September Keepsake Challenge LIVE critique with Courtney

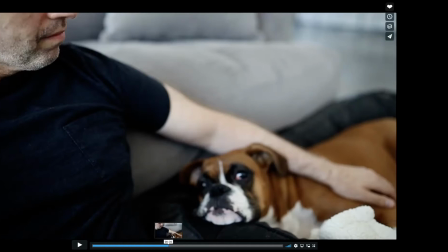27:20 So you might shoot in this camera position on him,
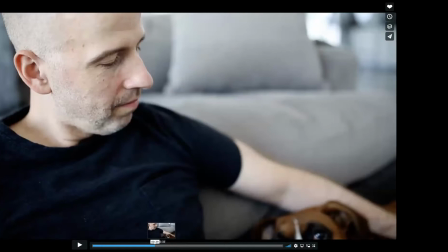27:25 and then you might go either down or up, but closer to the dog. Okay. You might move over to the left a little bit and get the dog in focus, but that breaks it up and still
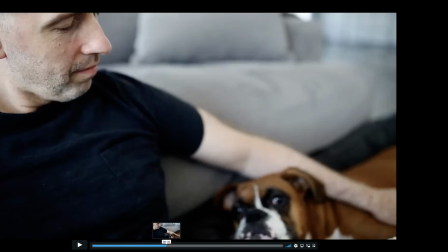27:41 conveys this point that you're trying to show here, but just in a more visually interesting way. Does that make sense? Okay. Yes, it does. I did try to move around, and I had other ones that was doing that, but I kind of like
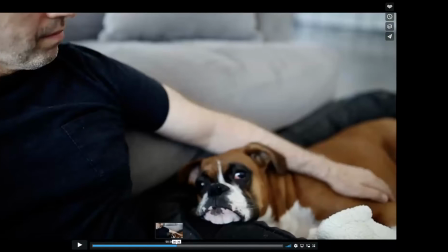27:58 I didn't know if it was conveying as much as like changing the focus from one to the other, and I think that's probably why I chose that one. Yes. But I see, and then when I was doing it, I was seeing it was long, and I cut a little bit in front. I was cutting it a lot, but because of the lyrics and the music, it kind of felt like I was jumping, because then I didn't know what to jump to.
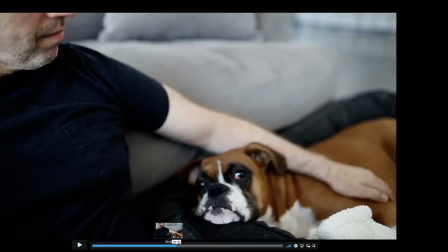28:17 I was like, I can't jump in the kitchen. In the middle of the lyrics. It was kind of weird, and then I didn't know what to do. So I'm not surprised that this is something like in the film, because I struggle with that post. Okay. Yeah.
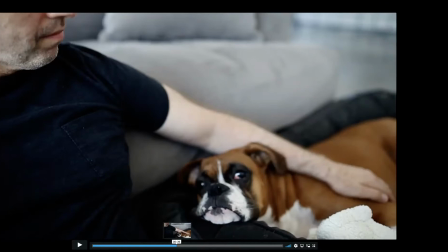28:31 Well, and you know what, sometimes like I can say this looking at what you've done, but this also might have been the best choice that you could have made with what you had.
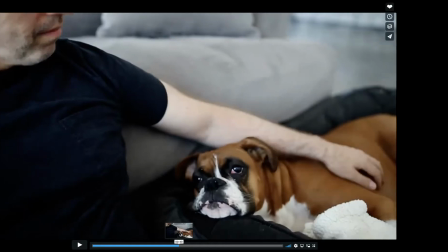28:43 So take what I say with a grain of salt, but it's just an idea for future.
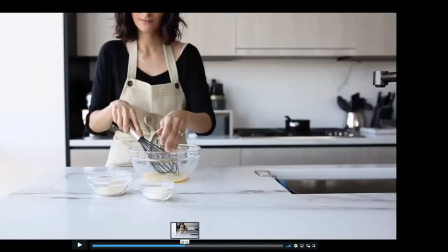28:50 And it also, like, the length of your clips totally matches with the song too, but what you have to be careful about is having it be too long, like having your clips be too long without really visually interesting stuff happening in them. You know what I mean?
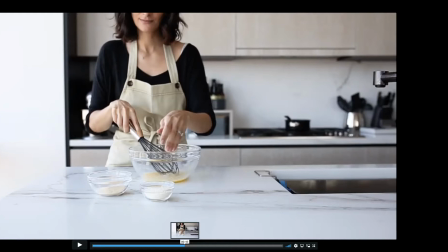29:09 So basically, because of the so I was trying to kind of follow the song. So if I don't want to be cutting, like I can't cut to go to like a different type of scene in a way, like kind of like moving from the living room to the kitchen, but I could have cut it in the middle with staying with them both. Yes.
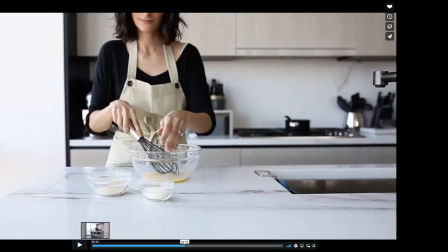29:28 Makes sense. I'm gonna watch this real good.
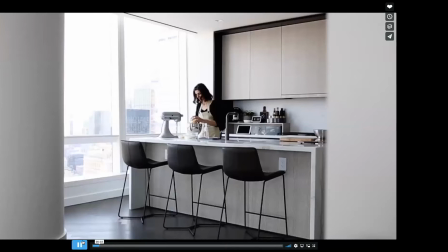29:35 This clip right here, I think because it's so static, I would maybe have considered opening with something that had a little bit more movement to it. Only because it's slow motion and Yeah, we can't see what I'm doing.
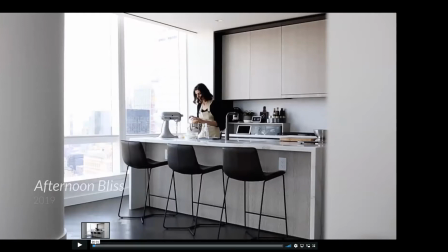29:55 I've noticed that. yeah. So that's one thing I would consider there. Also, I think with the like cross dissolves, they're probably not as necessary as you think they might be.
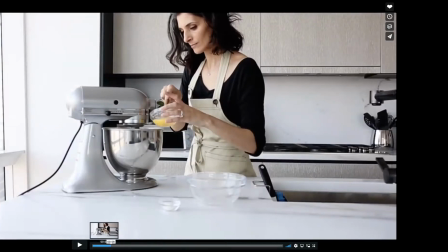30:07 Especially because you're cutting right on the music. So I don't unless that's like an artistic choice you wanted to do there.
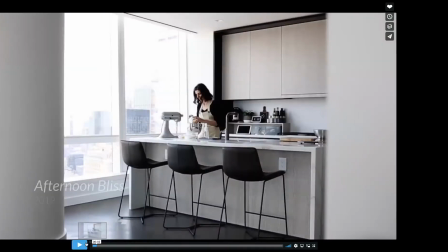30:15 I don't think they're super necessary. Okay. Sometimes I think that people use cross dissolves because they feel like it's too jarring of a cut. Like, Yes, I didn't use it everywhere. I used it only when I felt like it kind of felt like jumpy.
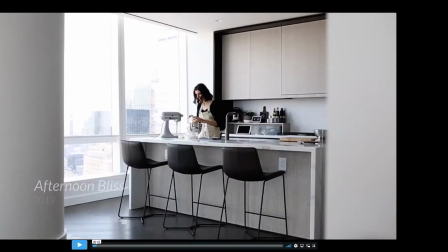30:30 Yes. And that's when I used it only, because I was kind of like, oh, I'm not sure what's happening. And I didn't know if it was just because I've seen it so many times or if it was so I put that in a couple of places for that reason. Yes. Yeah. And usually if you feel that way, then you
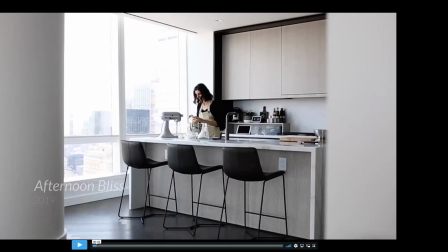30:49 it's just not cut well to the music, like it's not right on the beat of the music, or it might just be that, you know, it's a jump cut, or it might be that a different clip would work better there and it would feel better there.
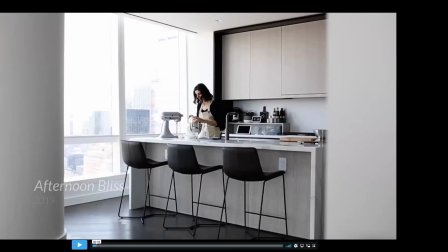31:04 But I would ask yourself when you're doing a cross dissolve, is there another better way that I could do this? But I think that it probably would work fine.
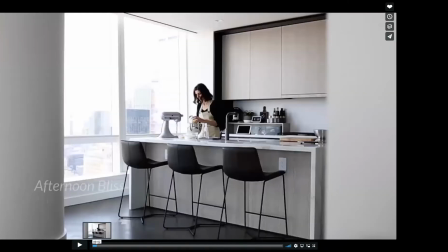31:15 You know, cutting here, it might just be that because this felt so static that's and long,
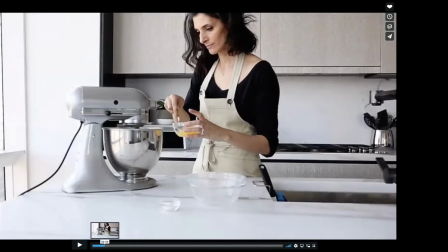31:21 you felt maybe. that this would be, The other thing too is I think that between these two clips,
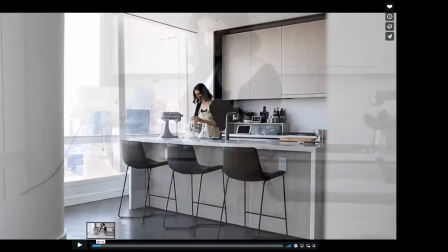31:28 the only real difference in camera position is how close,
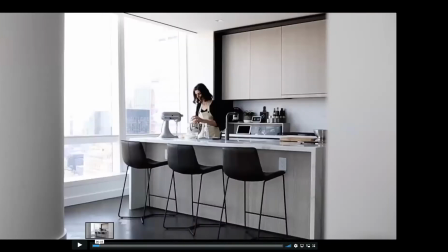31:34 like there's only a real slight difference in the actual angle.
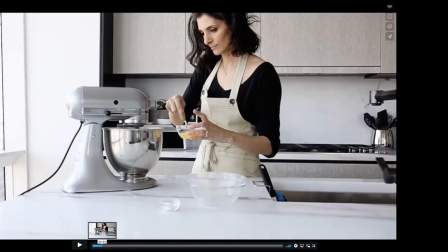31:40 It's mostly just the distance that changes there. And so that could also be why it felt that way when you didn't have the cross dissolve. Okay, so there was not enough angle. Okay.
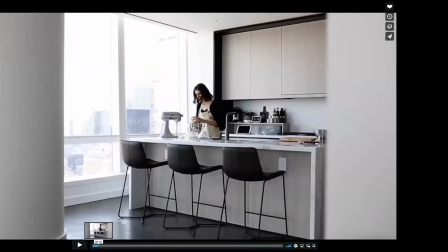31:50 Not enough like change in relation to where the camera was shooting at you. So if the camera is more to the left or more to the right, then it wouldn't feel as jarring.
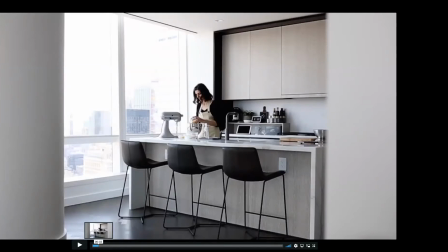32:04 But right now, the big difference is just how far it is away from you. So that would have helped too, I think, there.
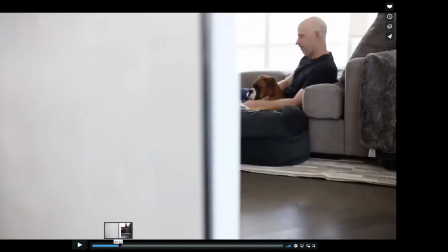32:13 So in terms of exposure, I mean, it looks pretty good to me.
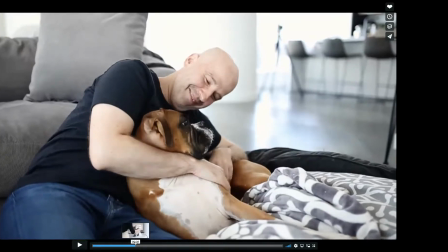32:19 There are some things that are a little bit blown out, but it's hard.
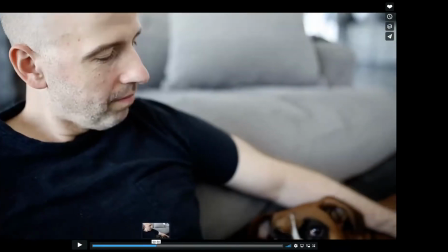32:24 What I do when I'm shooting is obviously like with live view, you can only just go off of what's going on in the back of your camera, right?
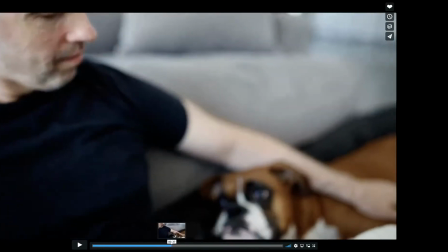32:33 So your exposure is basically, you see your exposure in real time as you're shooting because it's showing up on the, what camera are you using? The 5D Mark III. Okay, yeah. So you're seeing that in the live view. So your exposure is going to adjust.
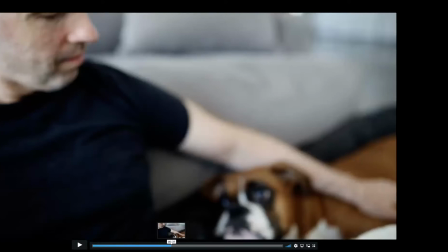32:52 You're going to see it in real time as it adjusts, as opposed to like when you look through the viewfinder, it doesn't do that. You just see the picture and you're going off the meter. So it does take time to get used to not looking at the meter. One thing that I do that I think helps is shooting in a really flat profile,
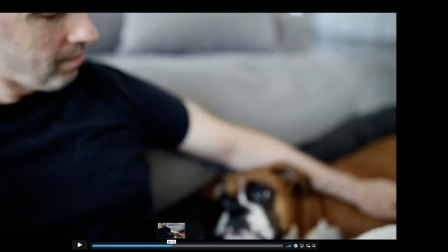33:10 which I think, are you doing that already or have you? I'm doing, I think is it called Neutral? Natural or neutral or something like that, I think. Yeah, so that's what it looked like. You were shooting in neutral. So shooting in neutral helps.
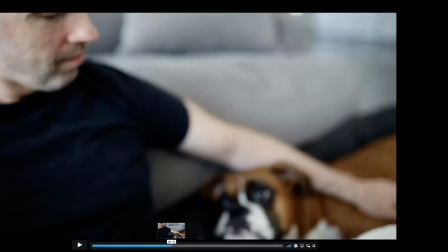33:28 There's even flatter profiles that you can go out and download as well, which I can talk to you more about later. But that can help, especially when you're finding it really hard, like contrasty. It didn't seem too contrasty. The light seemed really soft.
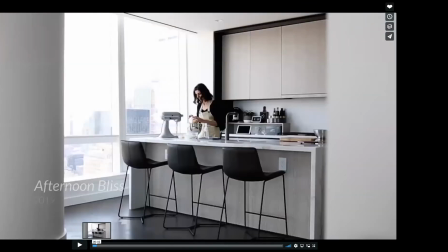33:44 It was more like at this where it's kind of all blown out here. But that might just be more to something to think about where you're placing the camera. So that you're shooting
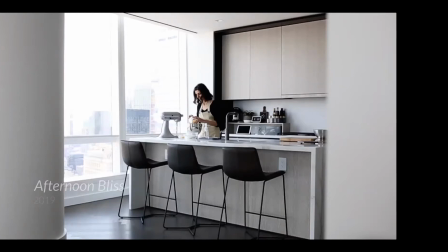34:02 less, because it's virtually impossible to have the outdoors exposed well as the indoors, especially probably at this time of day too. So that might just be a case of shifting where you're standing or where the camera position is,
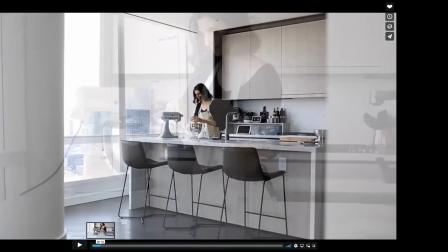34:21 because then like this was beautifully lit, this right here, like beautifully lit.
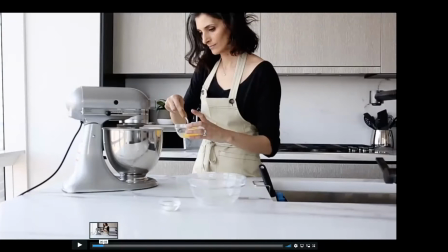34:28 So exposed perfectly to me. But what I do also do is I meter for the highlights, and as in like I expose for the highlights. I don't actually meter anything because I'm not looking at the meter, but I'm looking at the LCD, and Mm-hmm.
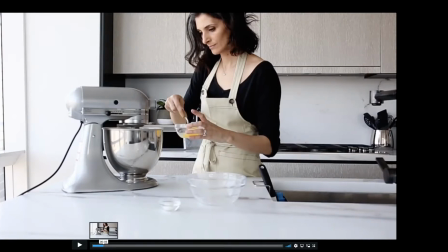34:50 I'm very careful to preserve highlights, and sometimes I will shoot under and lift it after. Okay. But it also really depends on the profile that you're using. Some profiles you need to kind of overexpose a little bit, but with neutral, you just have to
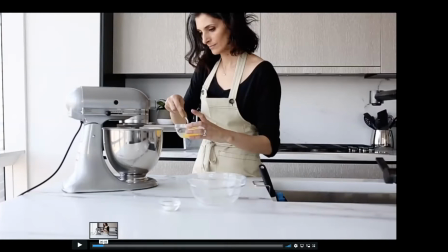35:08 lean towards as perfectly exposed as possible, maybe just a little bit under, but being really careful about the highlights. And it also depends so much on what mood it is that you're wanting to give too.